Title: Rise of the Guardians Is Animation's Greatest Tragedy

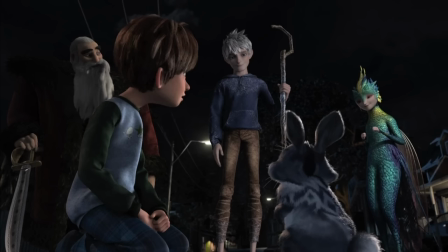4:05 Dated for the 2020s. but yet the design is so fantastical and visually pleasing that even now it still holds up.
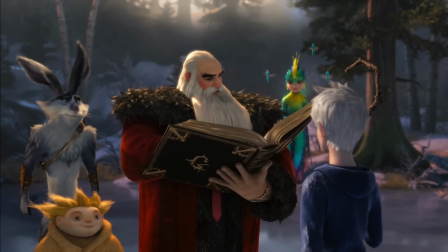4:11 There's just so much going on, it's great. Then the music, music's really good too. Like, I actually think the soundtrack for the film is wildly underrated.
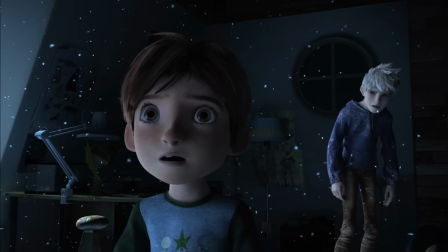4:19 There are some top tier tracks that just ooze emotion. But I think the standout for me is the track that plays when Jack Frost realizes that Jamie can see him.
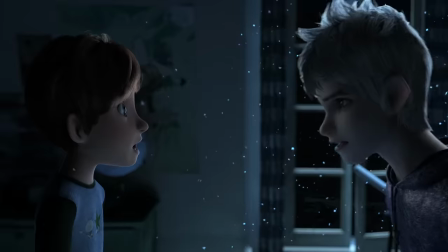4:26 Like, can you see me?
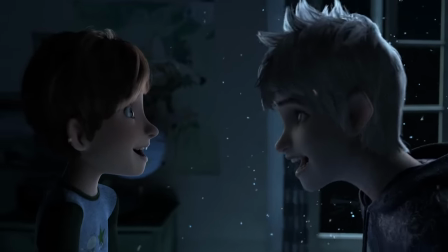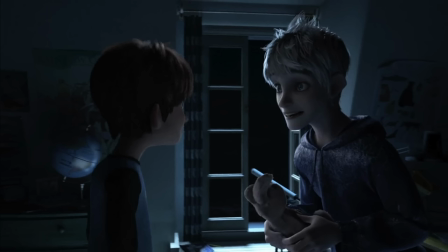4:33 He sees me.
That perfectly encapsulates everything good in this film. The joy, the heartache, the sense of wonder, It's all there in that track and indeed in the wider soundtrack I feel like outside of the
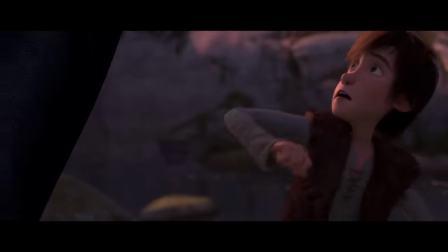4:45 big song and dance numbers animation doesn't often get a lot of credit for how good the scores can be And this one it's really good Maybe it's not
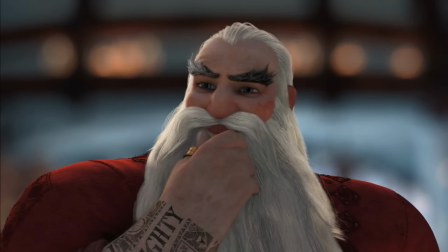4:53 hitting that highest of highs But it's still really really good and enhances the emotion of the scenes immensely And then the second half of audio is the voice performances
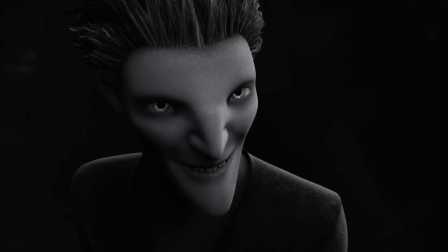5:00 As I often say a good voice performance can enhance even the worst scripts But a bad performance can make an Oscar winning script sound like contrived dribble And so in many ways, the overall success of a franchise can be largely dependent on whether the voice cast is talented and whether they even give a damn. And in this film, it felt like they gave a damn. It's a pretty big name cast, especially for the 2010s.
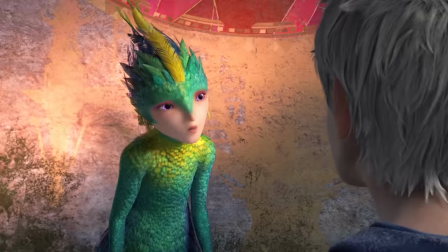5:22 Alec Baldwin, Hugh Jackman, Isla Fisher, Chris Pine, Jude Law.
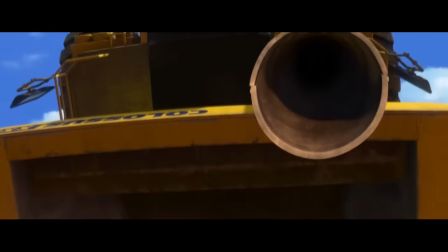5:26 And whilst in the early 2010s, we still had those occasional times where people would see these types of movies as a cheap payday to phone in their performances,
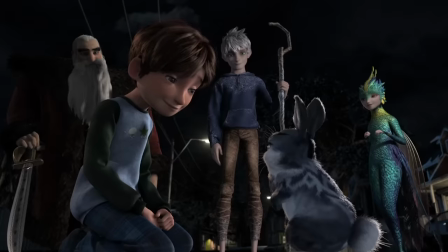5:34 that isn't actually what ended up happening here. Everybody shined. Everybody put on a good performance.
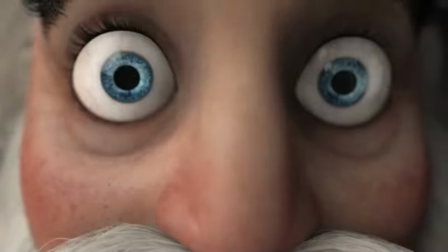5:39 Like, really. And I know he's way out of favour these days for many, but man, Alec Baldwin is just so good in this film, I gotta say.
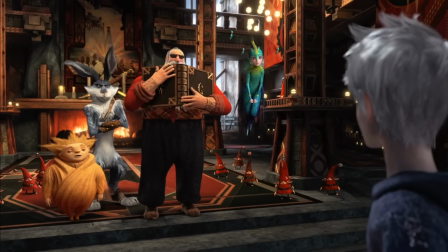5:47 And yeah, that's two-thirds. But there's still one final hurdle. The story. Is the narrative any good? Is it thrilling, gripping, captivating? All that good stuff. And the short answer is yes.
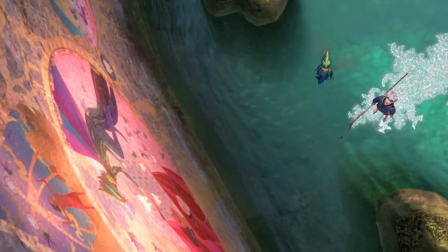5:57 Yes, it is. But we're here for the long answer, right?
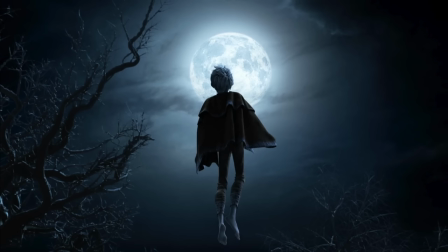5:59 Okay, so the movie opens with an introduction to the character of Jack Frost and the mysterious and enigmatic character of the Man in the Moon, who, honestly, he's never really explained or explored in any real depth throughout the film.
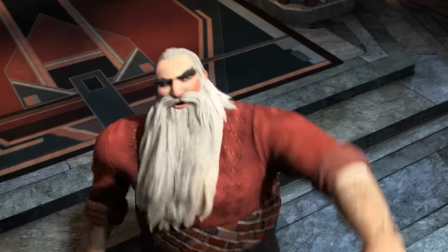6:10 He very much feels like he was being set up to feature more heavily in a sequel or something like that, a sequel that was never going to come.
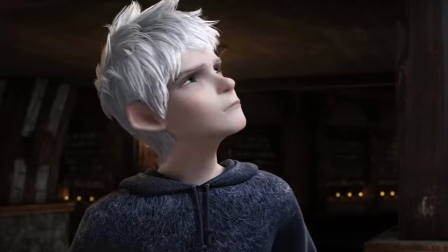6:16 Last night, Jack, he chose you. Maybe. Man in the Moon. He talks to you.
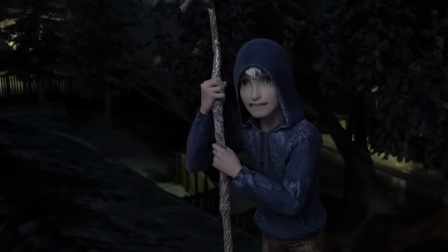6:24 And really, much of this early chunk of the movie is simply well-done exposition. Takes almost 20 minutes for the actual story to begin.
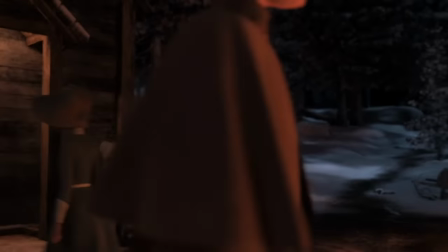6:31 First, we do the introduction with Jack when he's revived by the Man in the Moon. Then we meet Santa, we see the North Pole.
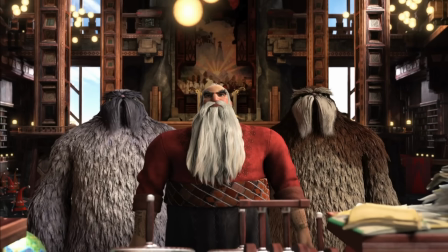6:37 And I have to say that this take on Santa, a swashbuckling Russian speaking slightly broken English with yetis that help him make the toys and idiot elves that aren't useful for anything at all,
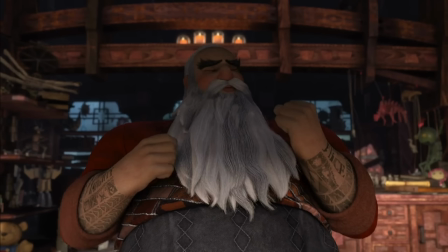6:46 this is one of my favourite interpretations of the character ever. Like, ever, ever. It's so fun. I'd say he's probably the standout character of the bunch.
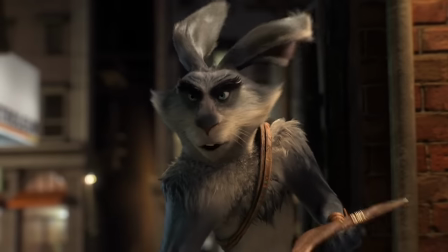6:54 The Easter Bunny being Australian was certainly a choice, but hey, I think it adds some variety to the voice line-up.
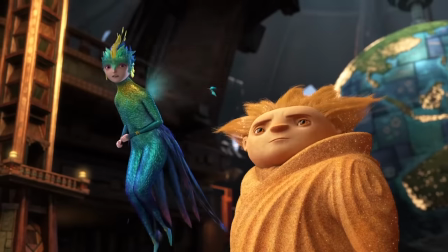6:59 We then meet Sandman, who can't talk, gotta free up some budget, I guess, and the Tooth Fairy, who's also voiced by an Australian, but no accent this time.
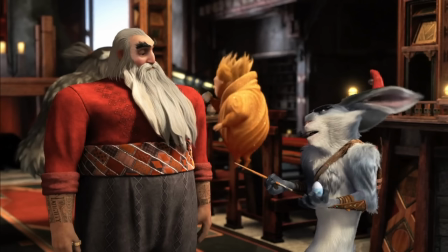7:07 We see the dynamics of the group, which mostly involves Bunny being a bit of a grump, and Santa being a bit condescending because of how important Christmas is to children compared to the other Guardians,
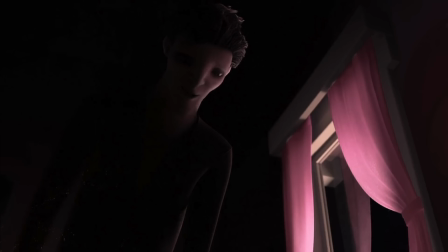7:15 at least in his eyes. And honestly, in my eyes, let's be real. We then get a look at the villain, who, well, he's pretty much a stereotyped villain in every single way. Dark clothes, pale, evil voice, mega edgy name like Pitch Black. But it works because it's trying to feel over the top.
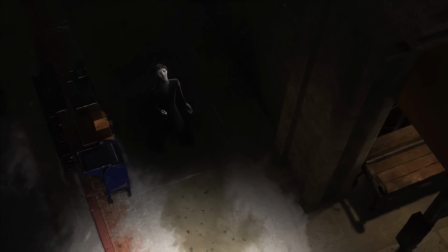7:31 It's trying to feel cheesy. And even just a little bit cringe because it's playing into those characters being supernatural creatures that have an important role in children's lives.
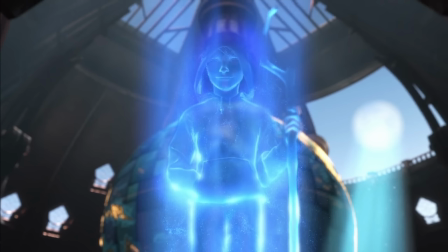7:40 And this is fear. Hence why he's so edgy. We then see Jack Frost chosen by the man in the moon to be the next guardian.
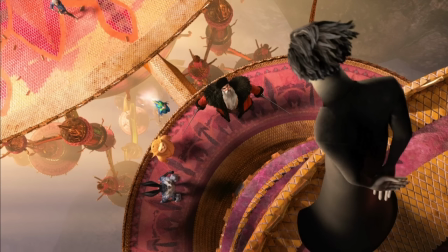7:46 And I gotta ask, if Pitch Black had never returned or took another couple hundred years to return, would the moon have just kept letting Jack wander the world aimlessly?
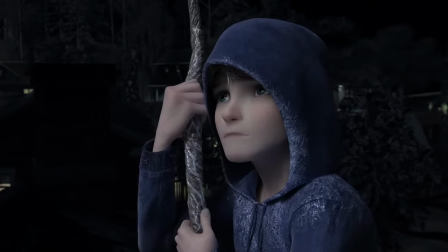7:54 Not able to be seen by anybody except his fellow supernatural beings? Would he continue to be lonely and without purpose forever?
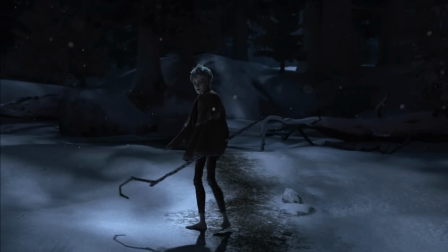8:01 Unable to remember anything about his life before and being super depressed about it? Nope. Okay.
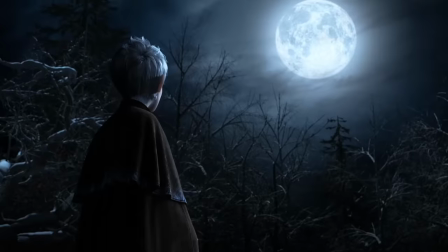8:06 This moon guy doesn't seem like a very good person, if you ask me. I've talked about it before, but just yikes.